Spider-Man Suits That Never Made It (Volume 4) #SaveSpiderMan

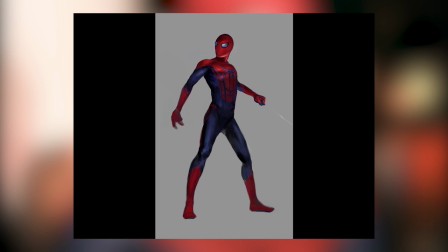8:30 But it's at least a lot more recognizably Spider-Man in this design than it has been in any of the previous ones. It evokes the Spidey feeling, while it is quite a far removal of the classic design anyway. Something I'm noticing a lot of in these designs is they're not a big fan of the spider belt from the looks of things. I guess that was kind of always part of the goal, is ditch the spider belt, have a bit more blue on the costume.
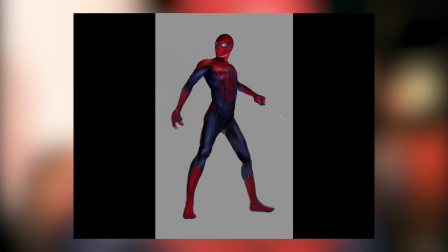8:50 And I guess Spider-Man having like a belt was quite an old school aspect of Spider-Man's design. Like, superheroes always had kind of belt sections at that time. And I guess the thought process was bring it up to date. You know, like, the boots and the gloves are again a very old staple, so how can we make those look a bit more modern?
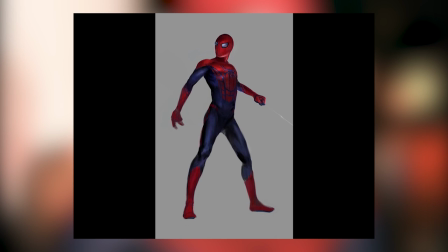9:06 But just like a word of advice to everybody, when you try to take a classic timeless design that everybody loves and update it, it rarely works. It becomes dated. I've also noticed that the red stripe going down the arm has been completely omitted,
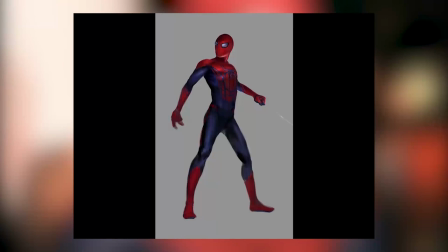9:20 and that's something we'd actually go on to see quite a lot post-2012 on Spider-Man suit designs, is the omittance of the red stripe on the arm. I, for one, usually prefer when they do have the red stripe, but I think there are a lot of instances where the red stripe has been removed and it's looked better for it.
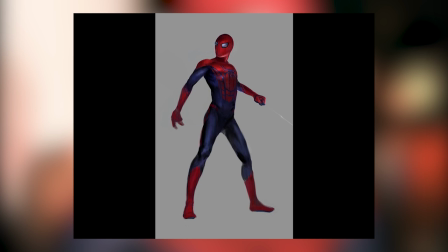9:37 Like, can you imagine the Far From Home suit with the red stripe going down the arm? It just wouldn't look right. Whatever looks more streamlined, I guess.
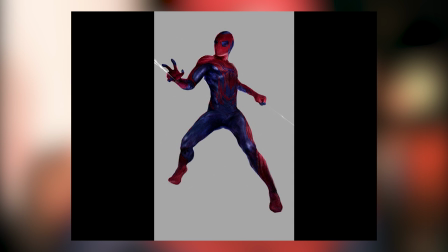9:43 So this, I guess, is V2 of that previous design. Once again, definitely very clear that they wanted to introduce a lot more blue onto the Spider-Man suit. I think it's a bit of a sin to do it on the head, though. Kind of makes him look like the Vision in some regard.
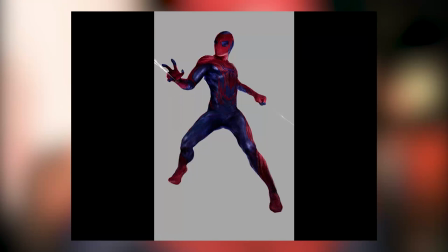9:56 It looks almost like a hairline. fine. Definitely not right for Spider-Man to have blue on his head. The blue eyes, though, now that's not so bad. I kind of like the sort of spider-like leg sort of look to the red that's on the lower part of the torso this time. And he's got red going down his legs. I was going to say trousers, but I mean legs.
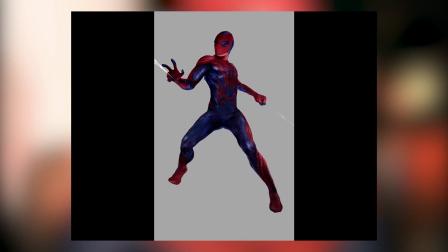10:15 A design element that did make it to the final design. The blue definitely has more of a sort of a rubbery texture to it than it did in the previous design on this list. I think if you just take the blue off of the head, it is almost there. It would never be my ideal Spider-Man suit, but it's at least, you know, it's getting there.
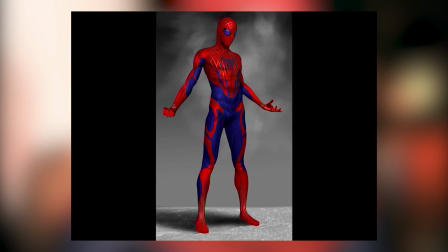10:33 I think in this particular design here, there's a lot you can do to kind of fix it by reducing the color of the red, reducing just how bright and vibrant it is.
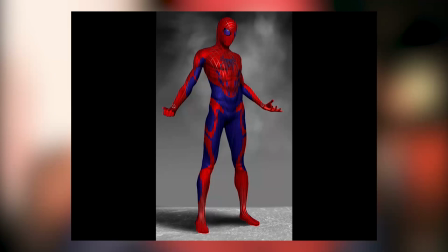10:44 The Amazing Spider-Man 1 film was pretty muted as it was, and I think it's really hard to kind of get a vibe of what kind of material this costume would be made out of in this universe. Some of these are clearly very simple renders. So it is very clear that in the mandate, it was get rid of the Spidey belt,
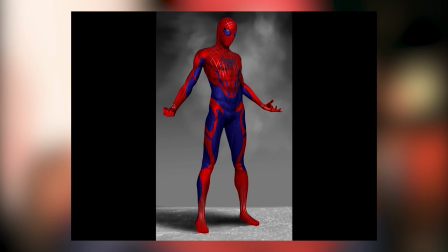11:00 it was get some red stripes going down the legs, and it was introduce more blue onto the red sections, make it kind of more blended and intertwined with itself, because I'm definitely noticing that as a theme. And these were design aspects that made it to the final suit design.
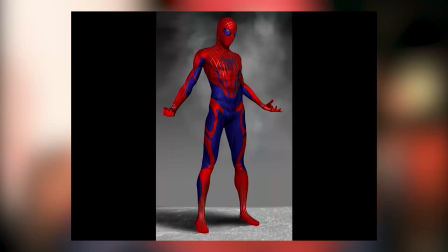11:16 It's very fragmented, like a real spider is, so I can appreciate the ideas that went into this design here, but I don't like it at all. Spider-Man is not supposed to look like a spider, he's supposed to look like Spider-Man.
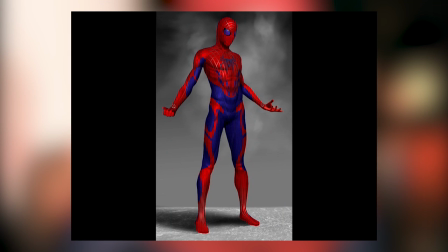11:30 It's so over-designed and over-produced, and that, I do think the same of the final product. It looked over-designed and overproduced. As I say, you just can't stray too far from that classic Spider-Man look, because classic Spider-Man is one of the greatest designs in history. I applaud them for trying.
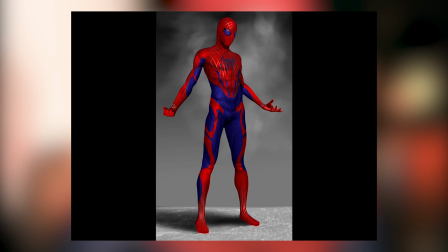11:48 I applaud them for defying the norm, but this is just, it's a compelling reason to not redesign Spider-Man.
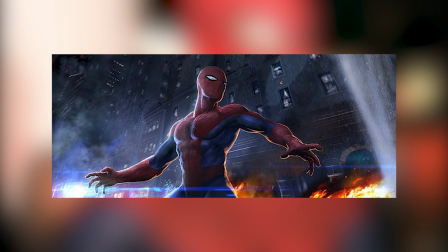11:56 So this one here was more kind of bundled in with the scenario scene concept art, so I guess it's probably not fair to really include this, but I'm going to anyway, because it does feature a different Spider-Man suit to anything we've seen on this list so far. And what do you know, it's a classic Spider-Man. And what do you know, it's by far the best one we've had.
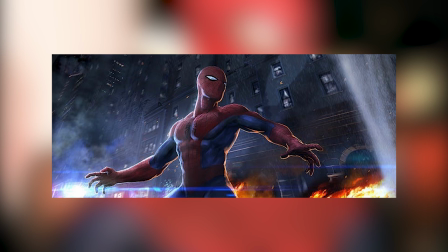12:16 The Spider-Man design is classic and timeless for a reason, so it's the most respectful thing to do is to leave it alone. And I know that Steve Ditko's Spider-Man was designed for comic books, and these suits are designed for films,
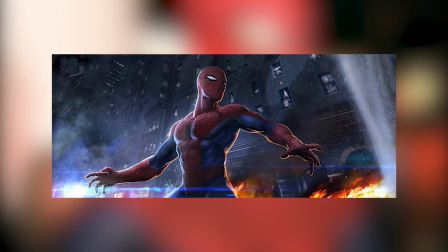12:29 and comic books and films are two very different things, but Spider-Man's suit has been proven to translate greatly to live action before, because it keeps things simple. It's a spandex suit that exists to look cool.